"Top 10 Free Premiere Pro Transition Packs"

G'day guys! In this video, I'm going to show you my top 10 best free transition packs that you can download right now.
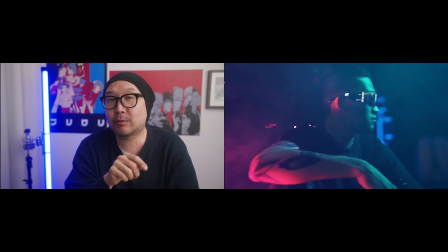(0:06)
But first, let's check out these three bonus transition packs that you can download right now for free using your 7-day free trial of Envato Elements. But be quick because this trial might not last for very long. I'll remove this part of the video once the trial has ended.
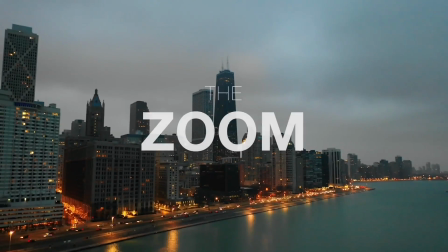(0:19)
One thing to note about these bonus packs is that unlike the free ones,
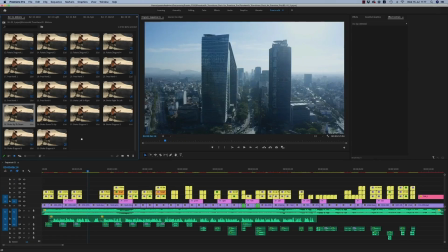(0:23)
these have all been reviewed for quality and have been tested and also come with extensive documentation and tutorials on how to use them.
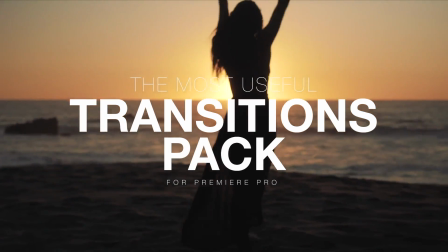(0:29)
The first bonus pack is called the Most Useful Transitions Pack for Premiere Pro. It's called that for two reasons.
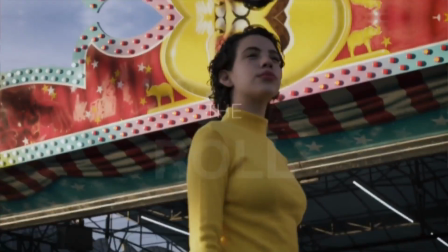(0:35)
First, because it's super useful and has 10 incredibly diverse transitions to pick from.
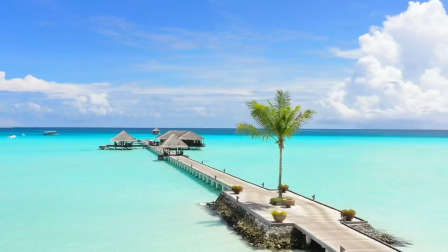(0:40)
A personal favorite being the VR transition. And second of all, this pack doesn't require you to use After Effects at all.
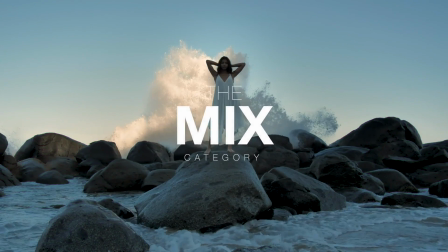(0:47)
All the animation work has been done for you already, making this transition pack as simple as dragging and dropping into your Premiere timeline.
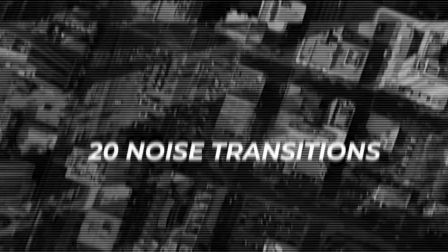(0:54)
Next up is the Noise Transition Pack, which has a great retro VHS feel.
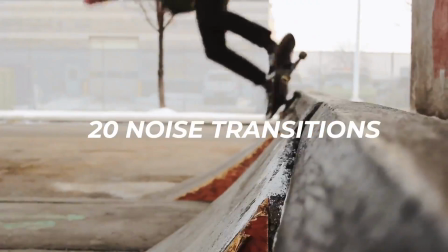(0:59)
Perfect for music videos, live concerts, or extreme sports.
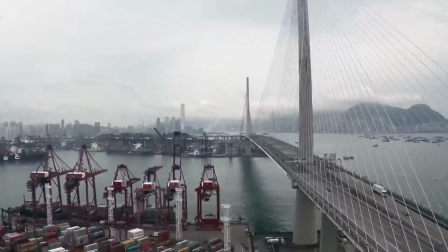(1:02)
It's a great way to inject some personality into some shaky footage, making some of those slightly unusable shots look intentional. The third and final premium pack is one of my faves, and it's called the Fast Motion Transition Pack.
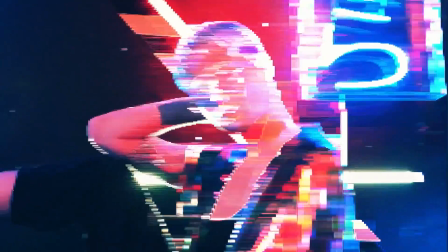(1:14)
This pack looks simply incredible.
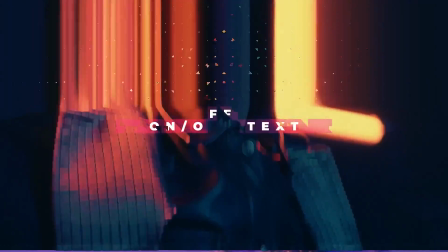(1:16)
It's so hard to find transition packs for music videos and short form edits that actually work and don't look overbearing, cheap, or template-y, if that makes sense.
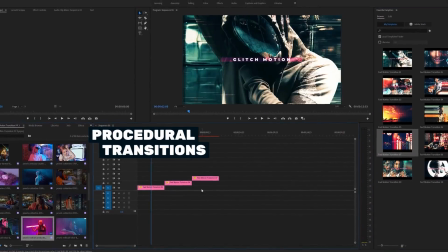(1:24)
This pack's sleek, artistic flair shows itself off without stealing the show, and the way it seamlessly transitions from clip to clip sets it apart from many packs I've seen in the past.
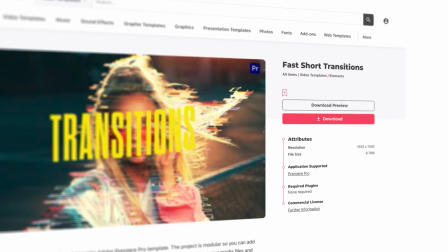(1:33)
Another similar pack I really like that's similar is the Far Short Transitions pack. Again, really great transition packs are kind of hard to come by, so I had to shout this one out too. Again, these packs are all free with your 7-day Envato trial that you can check out in the link right now.
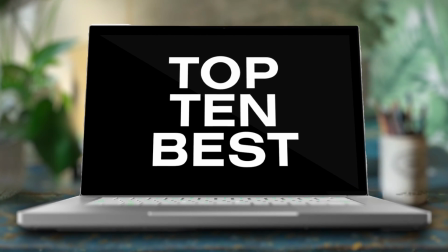(1:48)
Alright, without further ado, let's get on to our top 10 best free transition packs that you can download right now.
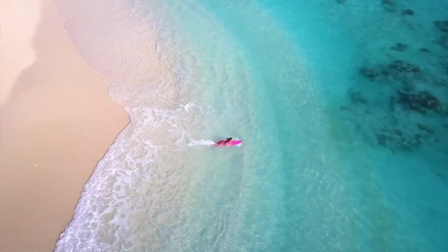(1:54)
Number 10 is the Stories EM 8 Smooth Slide Transition Pack, which features eight buttery smooth slide, whip, and pan transitions.
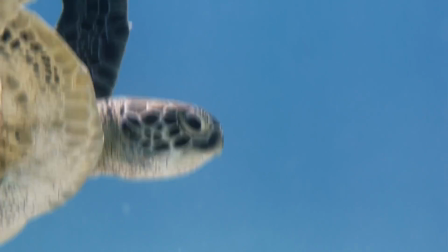(2:02)
They're great to keep the engagement up and add a little energy when adding in some stills to your project.
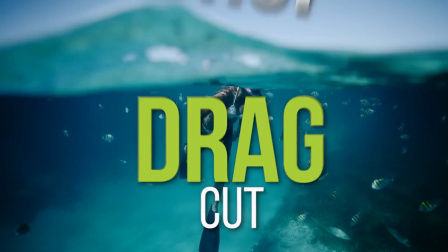(2:06)
It's as simple as cut, drag, and drop, and gives you incredible render times. And coming in at number nine is the Travel Pack by Austin Newman.
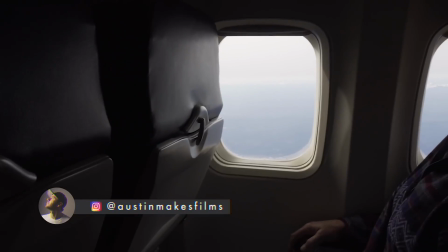(2:14)
He's made a free transition preset, which you can simply import directly into Premiere Pro, giving you access to quick zoom, luma fade, spin, and warp.
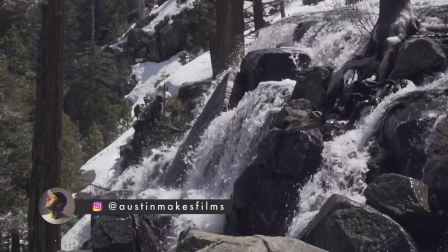(2:22)
This effect can give you some incredibly dynamic transitions that give you the feel of a complicated animation without even to add keyframes. It's magic. And at number eight, Tyler Casey from Cinepacks claims to offer more free samples than Costco.
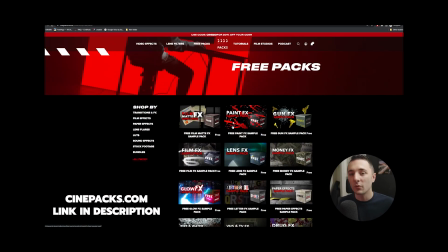(2:35) We have tons of free packs on our websites. We have more free samples than Costco.
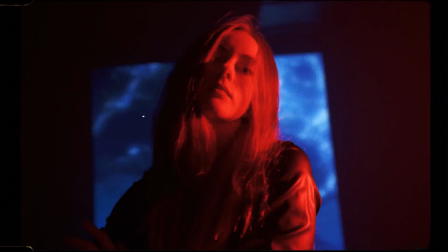(2:40)
They offer this 16 millimeter film FX pack which includes some great hole punch, film burn, and overlays that you can give your work this wonderfully organic feel.
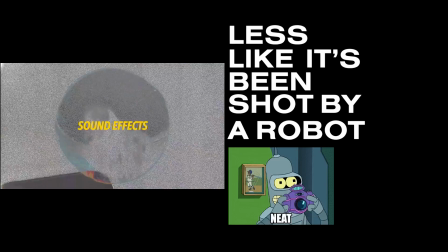(2:49)
So if you're trying to make your footage feel less like it's been shot by a robot and inject some personality into the project, these assets are perfect for you.
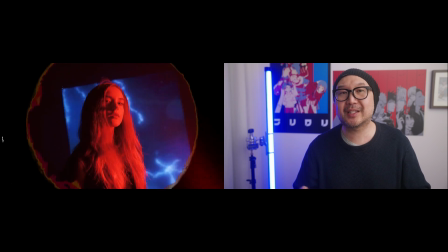(2:57)
They're super easy to use and work across multiple platforms. You just have to play with blending modes to get it to fit right in your sequence.
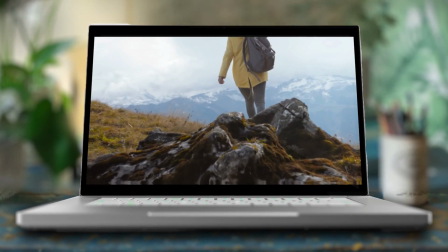(3:03)
At number seven, we have the Storazium Zoom Transition Pack with 16 unique transitions that you can use directly on your timeline.
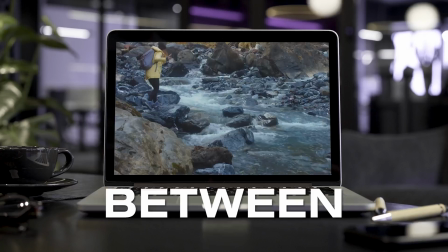(3:09)
Now this pack complements the previously mentioned slide transitions and can give you a great way to cut between different focal lengths, adding plenty of energy for some epic outdoor shots.
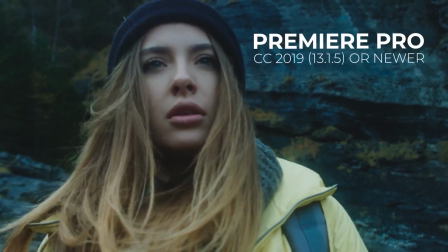(3:18)
It also includes a couple of RGB distortion transitions which are great if you're trying to inject a bit of surrealism into your movie. At number six, AKV is offering a whopping 250 effects and transitions specifically for music videos.
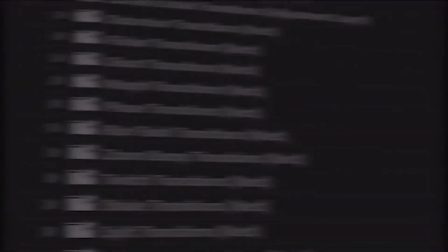(3:32)
There is an insane amount of transitions to pick from from this pack but our favourite has to be the Trippy Gum Transitions.
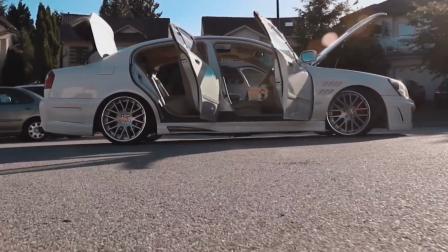(3:38)
The pack is $5 if you want to purchase it or you can watch our mate Adam walk you through the pack in depth and give you a coupon to download for absolutely free.
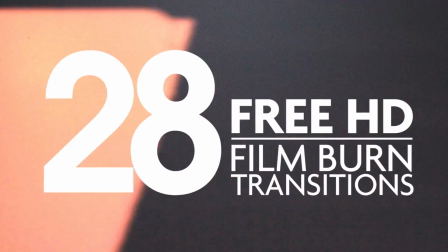(3:45)
At number five, we have one of my faves, which is David Killingworth's HD Film Burn Pack.
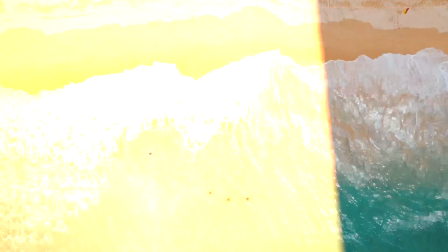(3:50)
This gives you 28 different film burn transitions and pairs beautifully with the 16mm film pack from earlier.
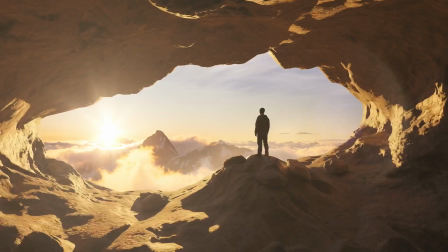(3:56)
We use them all the time when transitioning to and from an old film and it works great. You can pick up the HD version from the pack completely free from their website.
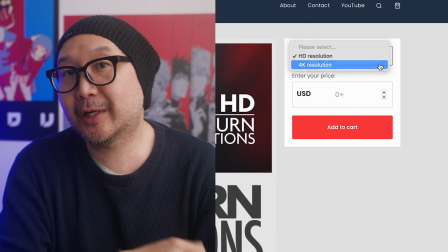(4:04)
Or if you're feeling flashy, you can pick up the 4k pack for a couple of bucks.